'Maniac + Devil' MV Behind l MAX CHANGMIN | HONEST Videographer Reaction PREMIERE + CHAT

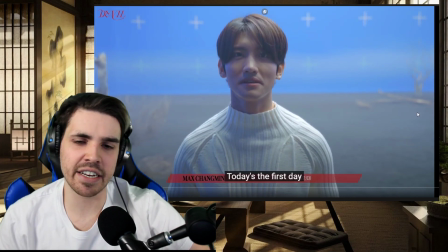(8:23)
Good for you, man. I really think he did a good job actually with these videos.
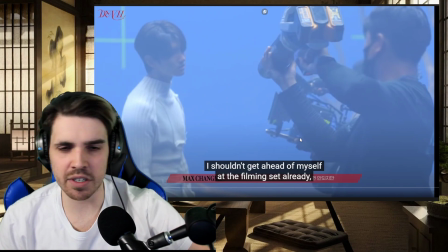(8:29)
Okay, so here you can actually see some of the lighting, or sorry, some of the camera. Let's go back a little bit.
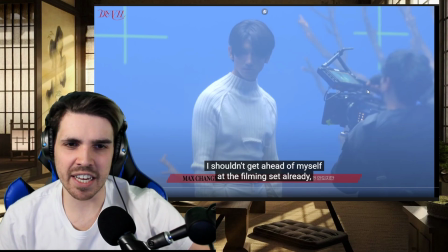(8:36)
Some of the camera angles. So it's weird how he's actually having the monitor at this angle.
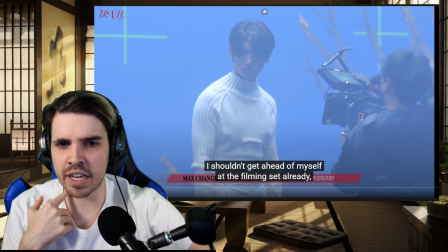(8:41)
Why would you not just put it a little bit straight so you can actually see what you're looking at? But they're using an RE.
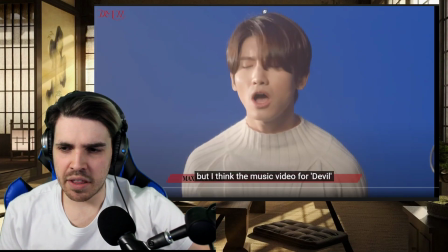(8:49)
And it's really nice. You can also see that someone else is pulling focus here, that this is all a motorized system.
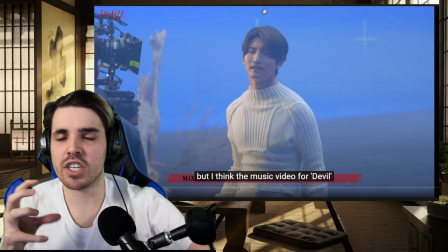(8:58)
I always thought that the person pulling focus is actually the cameraman, but this is actually 100% incorrect.
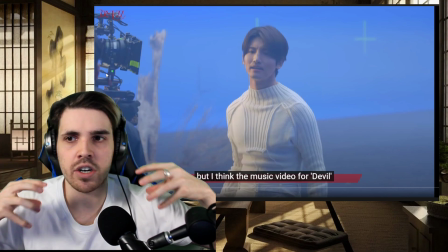(9:02)
There is actually someone watching the live feed of this camera on another screen, and he's pulling focus depending on how the camera is moving.
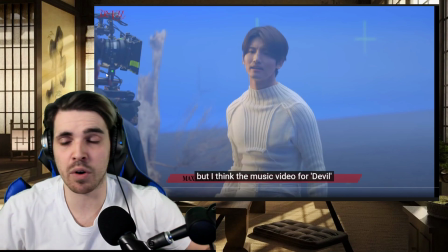(9:10)
It just makes it so much easier for the cameraman to move around, so he doesn't have to focus on also focusing on the main subject.
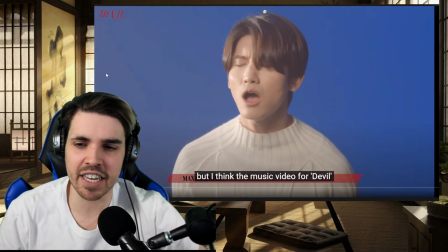(9:16)
In this case, Max.
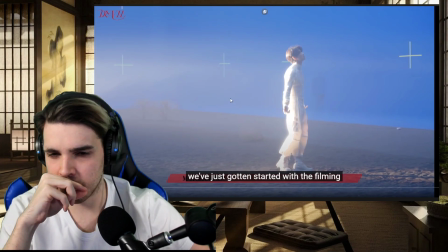(9:20)
Very nice. Very nice shot.
굉장히 분위기가 좋게 나오고 있습니다.
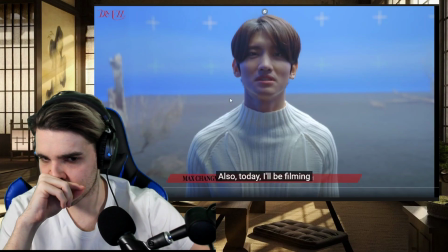(9:26) 너무너무 기대가 저도 되는데 오늘 그리고 또 계속 이어서
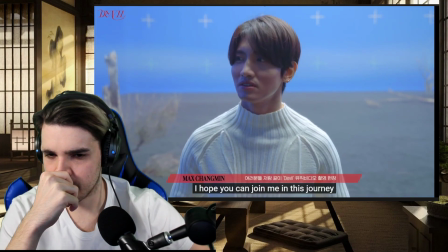(9:32) 뮤직비디오를 촬영을 할 텐데 여러분들 저랑 같이 I would love to join you in this journey.
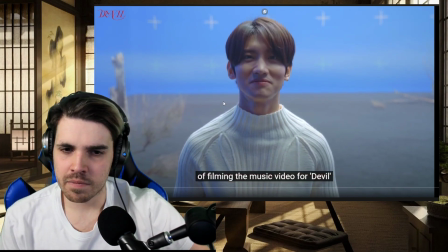(9:38) 함께 해주시면 감사하겠습니다. 감사합니다.
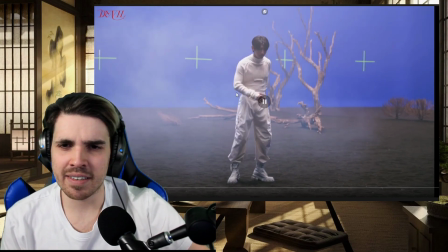(9:42)
Something like that.
감사합니다.
There we go. Okay.
자,
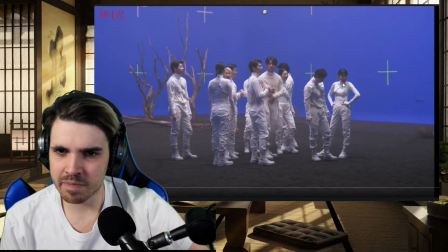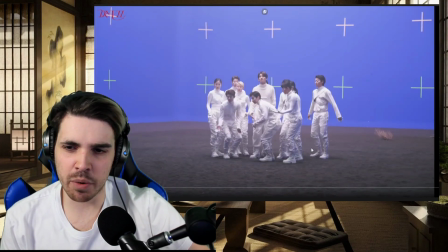(9:52)
They did a great job though, you know, with all the props. Very nice.
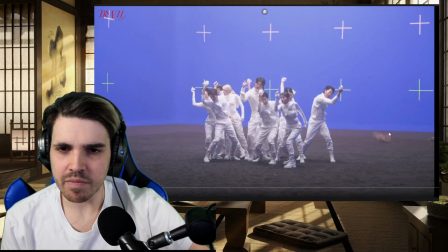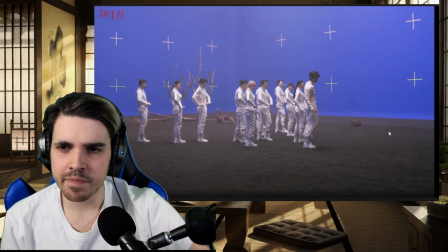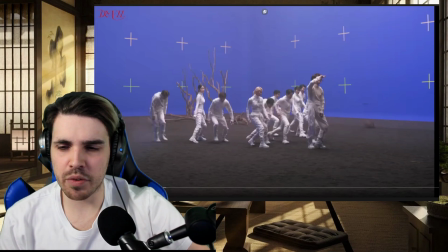(10:06) Just let it rain.
Very nice as well with the wind effect actually going through his hair.
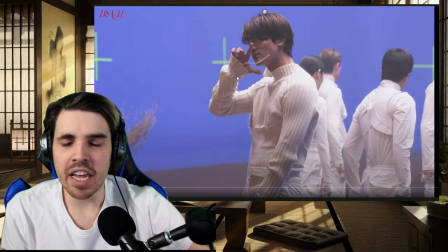(10:11)
Again, it's just adding a bit of a dimension to the world that he's in. It's very simple things that have to happen to make it just look real,
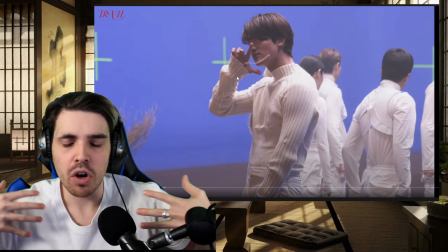(10:18)
but there are also some elements that even bigger groups or other big K-pop stars forget to do in their videos.
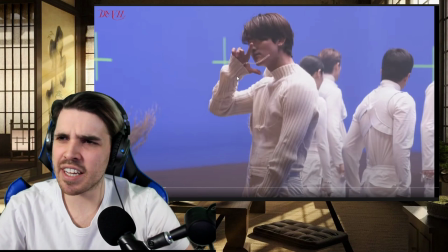(10:24)
I think it's a bit of a shame. I remember one video where we were looking at one and he was sitting in a train which we saw was fake, but there was not even wind going through his hair. It was just really crazy because it's like, okay, he's on a very fast moving train, but nothing is actually happening to his hair.
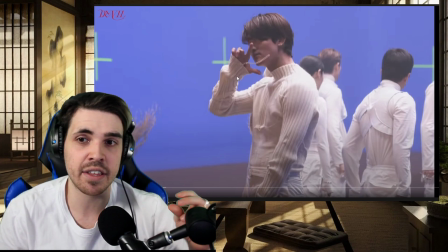(10:39)
So this is studio, you know, it's all about selling the effect. And this is also why I was questioning whether this was all real or fake.
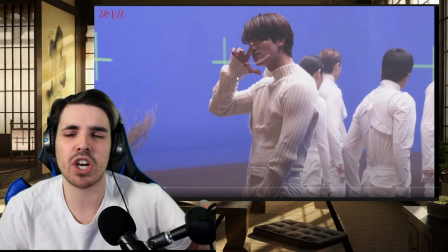(10:46)
But somehow you could see it was fake, but it was really close to selling me 100% to say it could have been a real location.
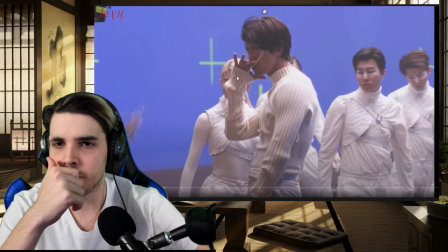(10:52) Just let it rain.
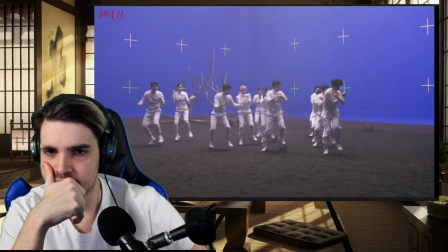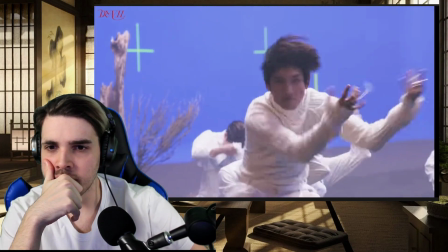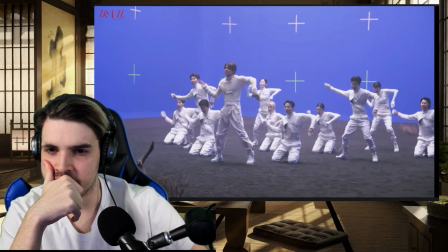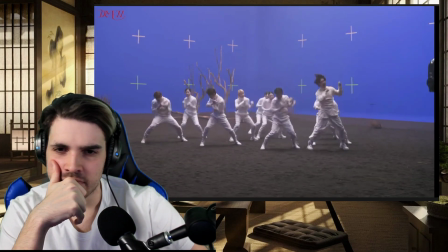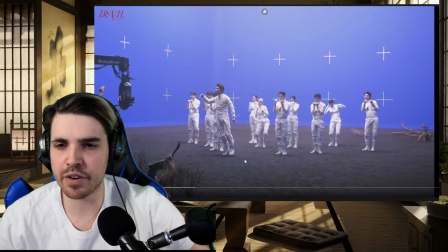(11:16)
Very nice. Even the sand and everything moving, you know, with their footworks. And again, look at how this camera here on the side is moving. It just can go up, down, left and right. It just makes it limitless, you know, what you can film. And it's fantastic.
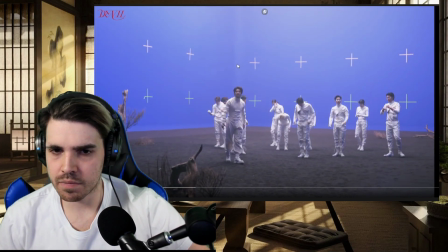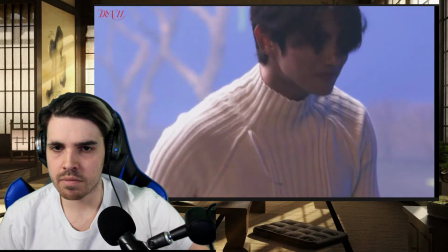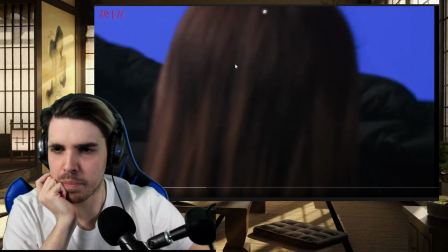(11:39)
I'm actually curious, do you think the other dancers get paid good or not? Like, does anyone have news about that? Because I'm always skeptical. You know, we have Max, for example, the main man who is doing his job. And, you know, would he be any different without the extra dancers?
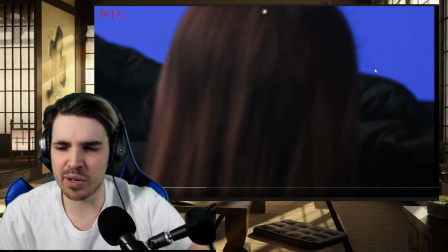(11:56)
I'm just curious. What do you guys actually think about it? Do you think they get paid a lot as well?
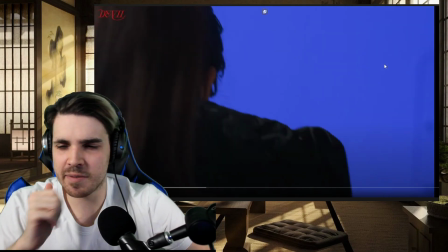(12:01)
Or I'm just really curious. Great shot.
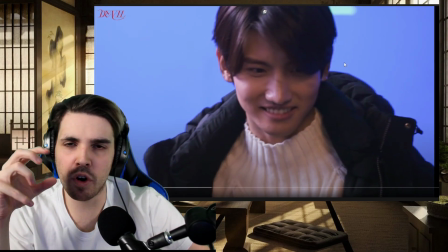(12:10)
Very nice. It's also very nice how they pull the focus, that it's all not just optimized, aka the camera does it.
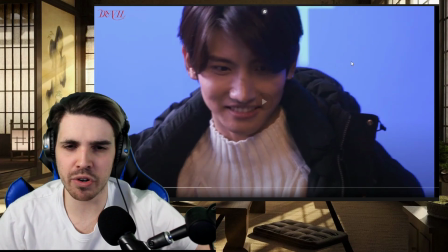(12:16)
It's nice when someone pulls the focus. It just makes it so much more smoother. It's something that you can only do with two people, but it's tricky.